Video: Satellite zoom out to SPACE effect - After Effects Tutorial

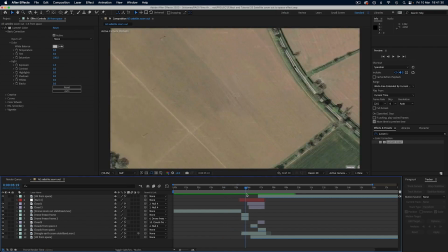[8:09]
So that left us with our zoom out all the way from shot 1 through 2 through 3, with clouds covering the joins each time.
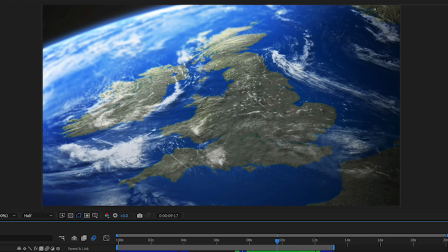[8:16]
And as a finishing touch, I figured there should be some kind of reference to surveillance,
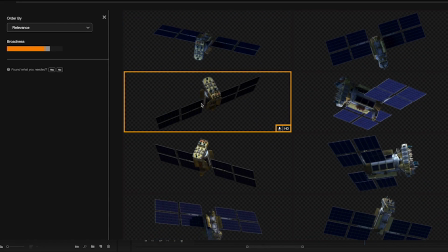[8:20]
so I added this stock image of a satellite from our friends over at Production Crate, and simply keyframed this to move past in the foreground.
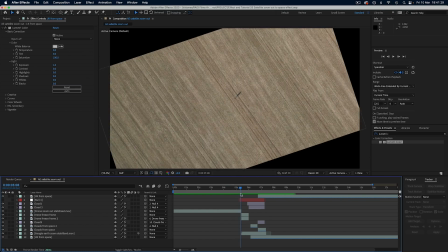[8:27]
And now this is time to add the motion blur, which will really help, but because the objects themselves, which in this case are the video layers, aren't actually moving that much within our frame,
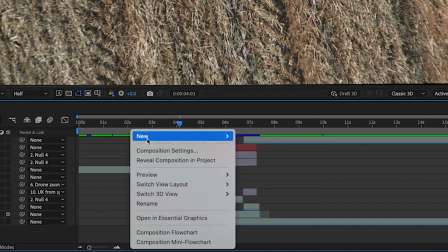[8:36]
we can't just tick the motion blur toggle as usual. Instead, it's better to add an adjustment layer over everything and then add the radial blur effect.
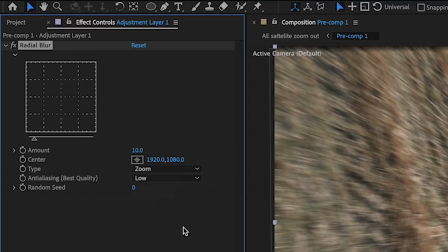[8:44]
Change the type from spin to zoom, then we can keyframe the amount of this blur so that it starts at 0,
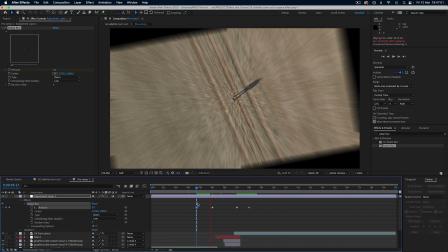[8:50]
and then as soon as the camera begins to move away from our character, it can increase and then drop down to 0 again as the shot finishes.
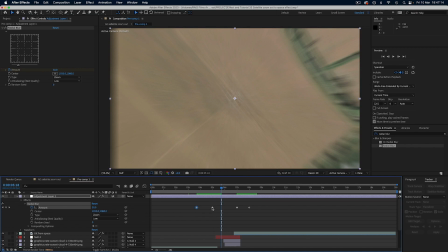[8:57]
This blur makes the whole effect work much more effectively and hides a ton of janky edges.
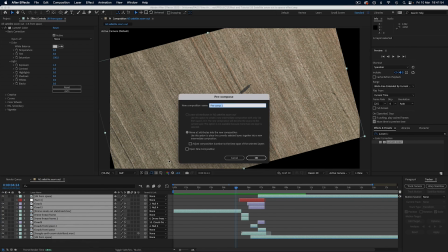[9:04]
Now we can finish this shot up by pre-composing all the layers into one new layer.
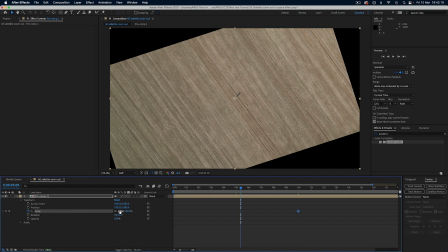[9:09]
Then we can fix those edges that are showing right at the start by adding an extra zoom to the beginning of the shot.
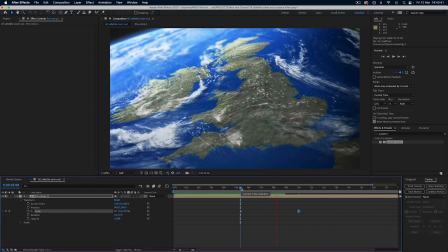[9:15]
This then slowly zooms out to normal size as the shot goes on.
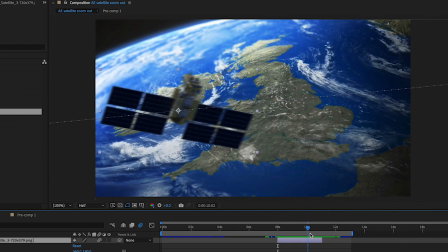[9:19]
So now we are done, and we can see how the shot plays out as part of a small scene where a character has a feeling he's being watched and then is proved correct.
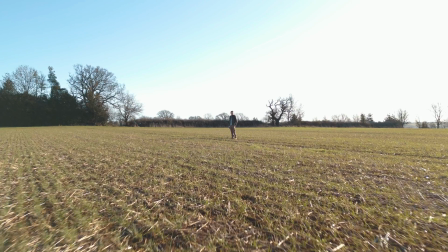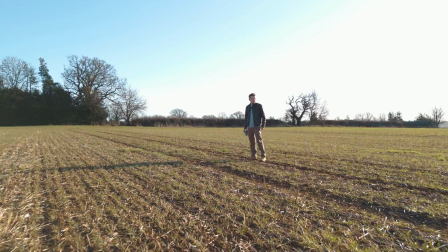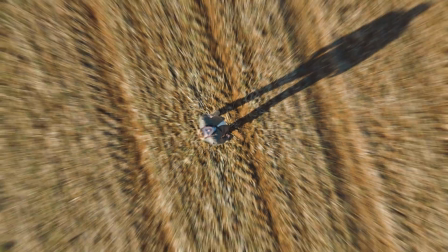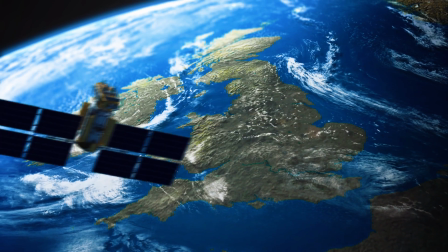Well, if you enjoyed that and want to learn how to make the best film you can right now,
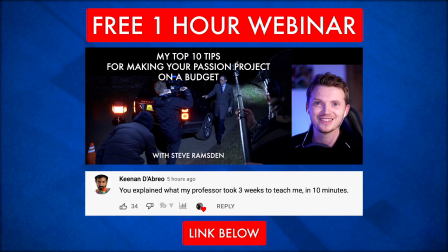[9:55]
then you will love my free webinar where I reveal my top 10 tips for making your passion project on a budget.
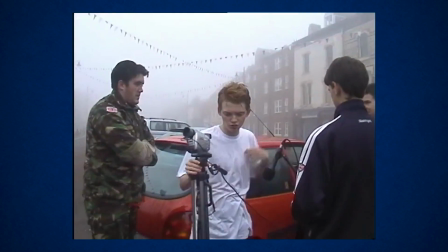[10:01]
It's the list I wish had existed when I was first starting out and I knew absolutely nothing.
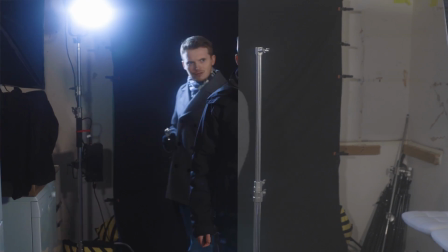[10:06]
So I've put this free list together to give you some filmmaking inspiration no matter what level you are at.
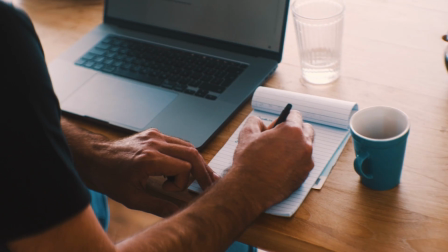[10:11]
There's tips on everything from script writing a good idea, to pre-production and planning,
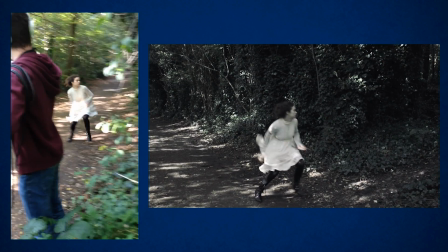[10:15]
to running your actual shoot where I share tips from real recent short films that I have directed, and then all the way through to post-production. Happy movie making, and I'll see you next time.